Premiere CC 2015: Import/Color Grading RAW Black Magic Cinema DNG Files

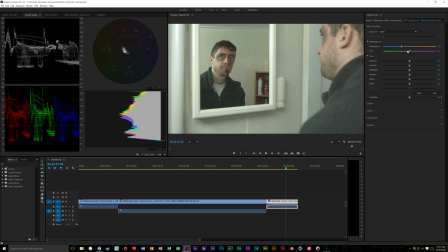So what we're going to do is now that we've set that white balance, what I can do is I can drag this tint and bring it to the green. Now, I think that's a little too much for me. I want it just to have a little bit more of a green tint. We can add some more in the creative or in the color wheels and curves panel.
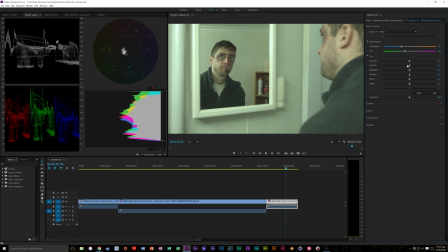So I'm going to leave it right about there. I like that. That's got that green tint. Now, I want this to be very contrasty. So let's jack that before we do that, let's set our white and black points. So we're going to do our highlights here. We want it to be kind of harsh light, so I'm going to set them a little bit high.
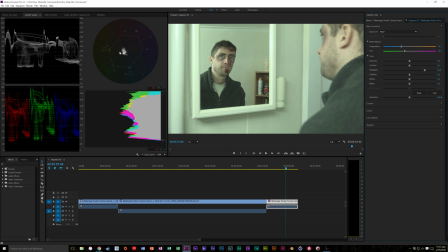So as you can see, these highs are in the 90s and 80s. We're going to drop these blacks. We don't want to crush them where it looks terribly fake. But let's try to get them. Let's bring that back. Let's see.
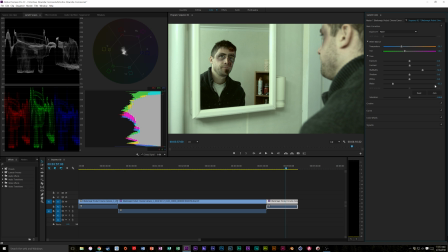Instead of using our blacks, let's try jumping on our shadows now. Again, I'm not a colorist here. I'm just trying to show you the way I would go about doing this. All right. So for me, I like that. It makes the cuts on his face and the black eyes look really, really intense.
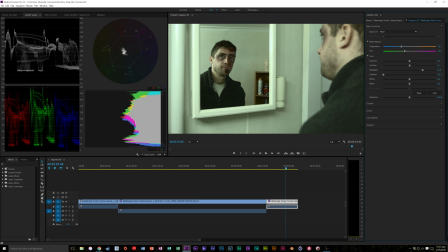The only problem is the light was right here, up here. So it's blasting this side right here. But we're going to fix that in a minute. So what I'm going to do now, I'm going to bump up that saturation. And look at that. That's starting to look like that gross bathroom look.
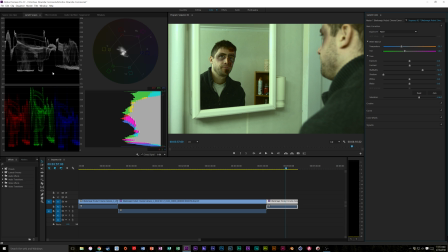We can see our greens are much higher, but not too much higher. We still have a sort of crushed image. We could technically crush it more, but I don't like that. To me, that look starts to look fake. All right, so let's jump into our curves.
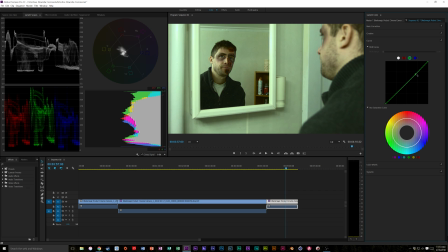What I want to do is I want to bring those greens up, but in the highlights, not too much. So now we're starting to get that harsh green light like you would see, you know, from a fluorescent See? fixture that obviously doesn't have good lighting. You know, like flickering, that sort of look.
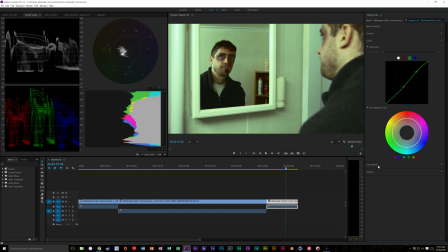So let's also jump into our curves here. And I want to bring the saturation up on that red. Just a tad. So we'll bring that up. And I also want to bring that purple in his eye.
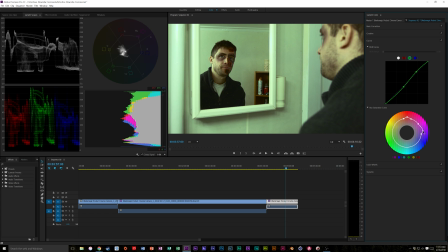Just so we really emphasize that. Man. Let's see. There you go. That brings up just a tiny bit. It's nothing huge. I don't know if you can see the difference of the green, and it brings out that low purple just a tiny bit.
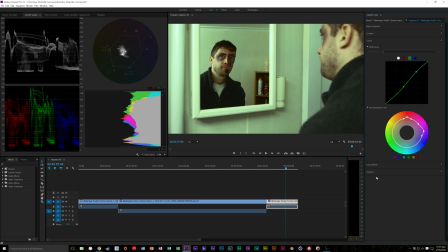So that looks nice. I think we have a really cool looking image here. But now the issue is this looks horrible.
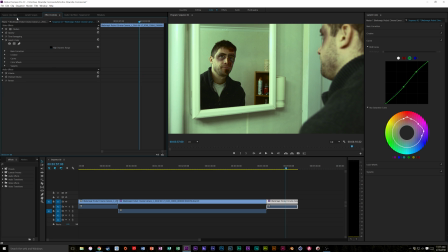So let's try something. Yeah, that's not going to, okay. We're going to go down to the vignette.
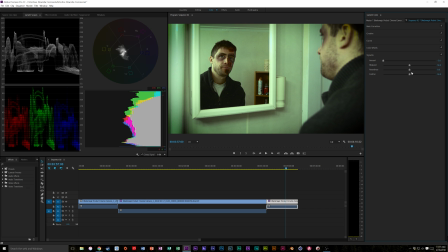We're going to make a pretty heavy vignette, but the problem is it looks kind of ugly. So let's bring that feather down. Roundness. Let's mess with that midpoint. So I like something like that.
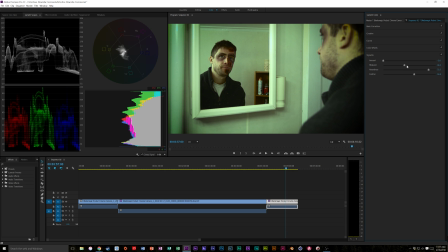So it just kind of knocks down on that a tiny bit. Maybe that's a little bit extreme.
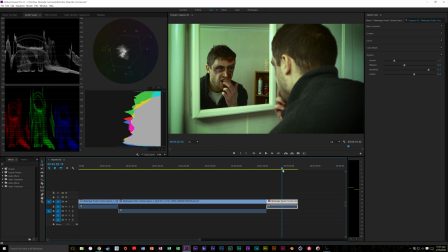But for me, this looks like what I would want. It's, you know, it's a high contrast because the light is supposed to be up high. You know, it's in like a bathroom. Granted, if we were in something like DaVinci Resolve, which is the advantage of using DaVinci Resolve, you could go and you could darken this section up with masks.
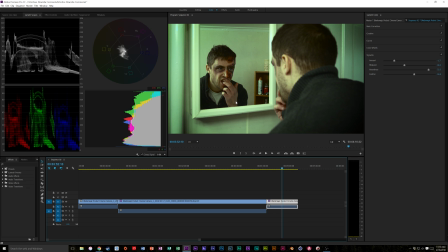Granted, could I do that on here? Yes. Is that overboard? Yeah. If you really want to do something like that, go into DaVinci. But here we have a nice color. Nice look. Same with here.
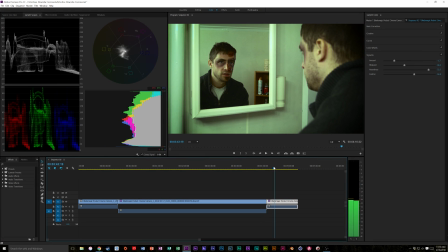And of course, they balance off each other very well. We can easily tell that these are two different locations and that they're supposed to look completely different.
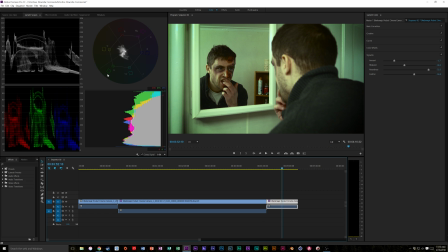So anyway, that's how you bring in Cinema DNG RAW footage from any Blackmagic camera or any other camera that shoots Cinema DNG. And that's how you edit those RAW files natively in Premiere Pro. And if you guys have any more questions or have any videos you'd like to see, just comment down below.
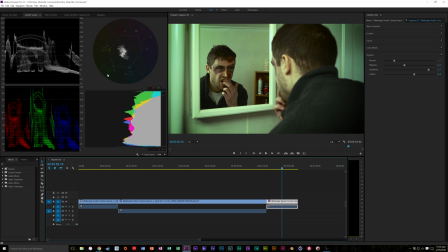Like if you guys could like and subscribe and, you know, share it around. And I'm going to be putting out a lot more tutorials coming soon.